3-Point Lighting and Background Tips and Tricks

This episode, we're going to check out some lighting. There's going to be a hair light. That's this over here. There's going to be a key light over here. There's going to be a fill light over here. And I'm going to show you how to make that background look really good. Okay, you probably all know about the 3-point lighting system and put one here, put a fill light there, put a hair light over here. There's a couple of things I wanted to go over. It's just not as easy as, okay, let's just set up some lights and we're done. There's a few more things to it.
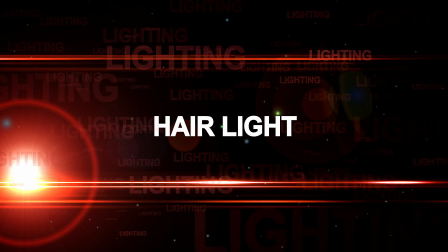So let's just start off with the hair light. You're gonna hear this clicker because I'm clicking these lights on and off.
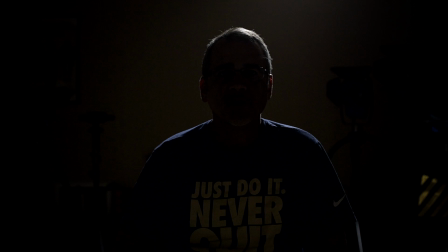The hair light, there I am. What it does is it adds this little halo effect around me. That's good. Turn on and off the light, you get that halo effect, you're done. Your key light over here, that's gonna be your brightest light and it's gonna shoot at one side of your face. I tend to put them like this so they don't reflect in my glasses so much. Your fill light is gonna be about half as strong as your key light. Here's why. Let's turn off the hair light. Let's turn off the key light.
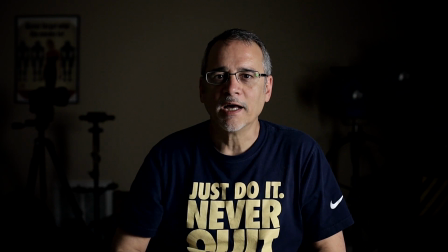So there is the fill light. There's the key light.
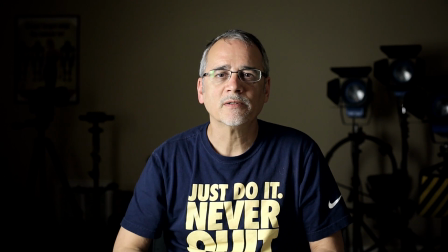Notice how it's a lot harsher. It's brighter. And then the fill light, it's dimmer.
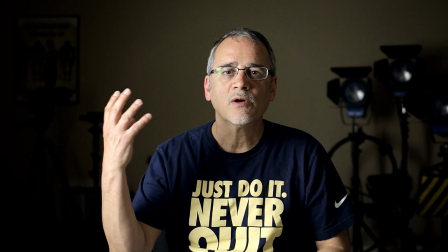It's not as harsh. What happens is with your key light, what you're doing is you're lighting up your face, and then with your fill light,
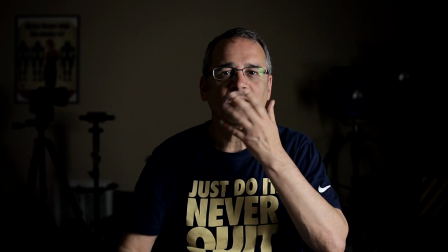you're doing about half to give your face some dimensions to fill in some of the areas.
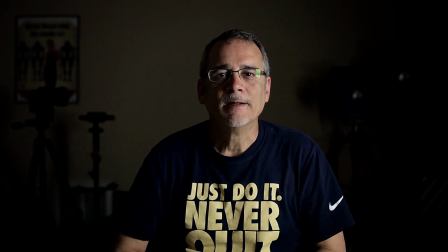You can move these backwards and forwards and do whatever you want. Again, there's the fill light, there's the key light. When I put these two together, I get that. The thing we're missing now is the hair light. The hair light puts a halo around here and pulls me off the back wall. So let's add in the hair light. Again, here's the hair light.
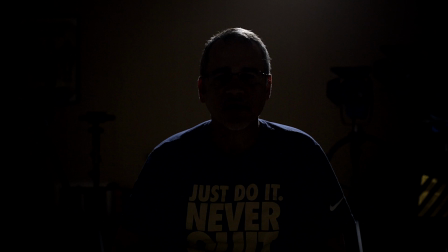No hair light, key and fill. Hair light, key and fill. No hair light, hair light. Okay, now if you look at the background, there's just some things that it's just kind of dull. I mean, I have those lights back there and you'll notice from my other episodes that something looks a bit different. Well, let me show you what I did. It doesn't take much. I have two can lights.
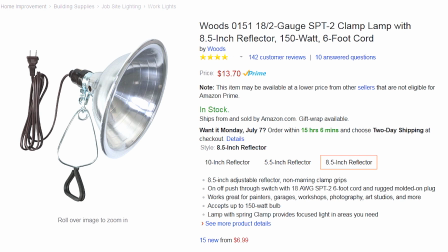There really are these Home Depot can lights that somebody gave to me or I had at some point. I got plenty of lights sitting around in a studio, but I wondered how you would do this at home. So I grabbed these can lights and I just put one down over here and one down over here, and there's all this stuff behind me. Let me show you how this works. I'm going to turn off the lights for a second, and I'm going to show you exactly what's happening.
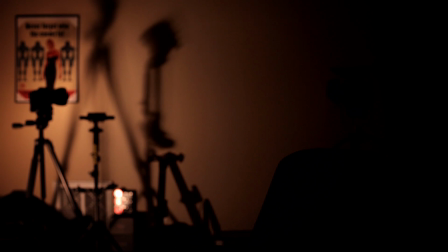Now you'll notice what happened was I just turned on this little tiny can light here, and it's shooting over on the camera and the stabilizer and the things I have set up, and it's doing these nice things on this wall over here with all these shadows.
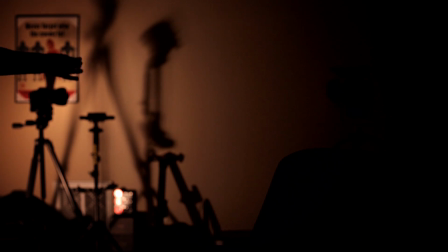It's like one of these 40 watt, it's like a bluish looking thing, and it gives this interesting hue. Let me go to the other side and turn on the other little tiny can light.
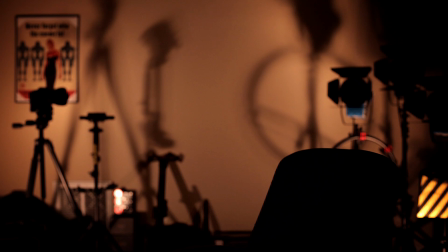And there we go. Again, we have all these interesting things happening back here.
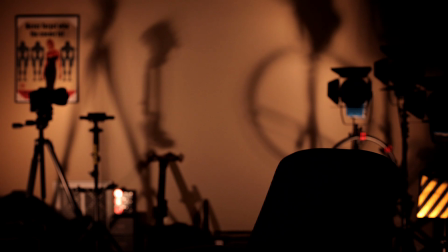I'm just basically casting some shadows through all this gear I have back here that's set up, just to give the back a bit of a different color and to give it some interest.
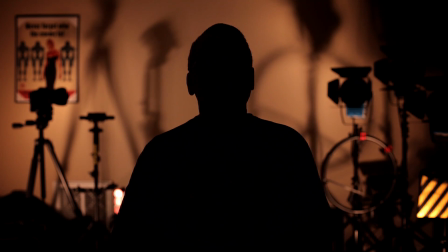So here's what we have. Now I'm back in the chair. Now we have this really interesting background.
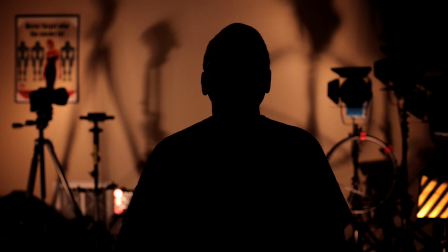You want to do that when you're lighting. You want to add some interesting background. It doesn't have to be all shadowy like mine, but you want to add some depth or some interest. Even though I'm the point of interest, there's still something now interesting back behind me.
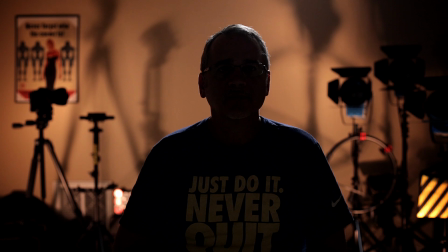Now when I add my hair light, there's my hair light.
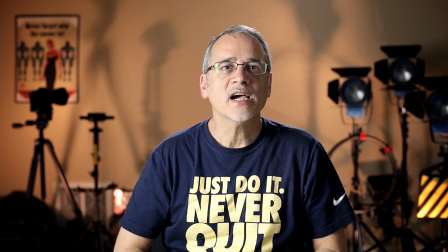You can see it there. It's haloing me. I had my key light. I had my fill light.
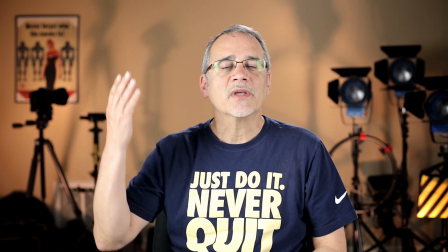Now that's a lot better. There's something back there. It's a little bit interesting.
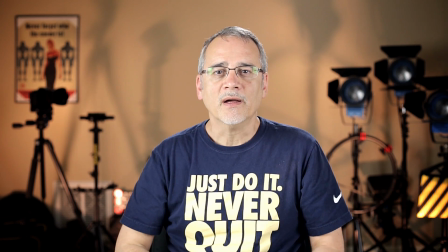It pulls me off the back wall. And I just think it looks better. Excuse me, but I'm looking at the monitor while I'm talking to you because I want to see that the lights are actually on. I think it looks good. So the point here is, if you're going to do some simple lighting, sure, light someone from this side, maybe grab some other light and just pull it back and forth from this side if you must. Try and get a hair light just to give that little bit of that halo. But remember your background. Your background can add a lot of interest to it. When you do things something like this, it pulls you off the back of the wall and it makes your subject look a lot better. I just wanted to let you know that. I've had a lot of questions about lighting and I wanted to let you know how I do that. I hope that helps, and thanks for watching.
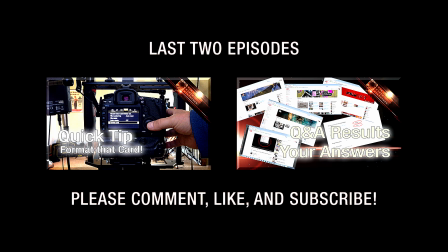That's a wrap. Hey, check that out. It's Lighting City, isn't that cool? Okay, maybe it's not so cool.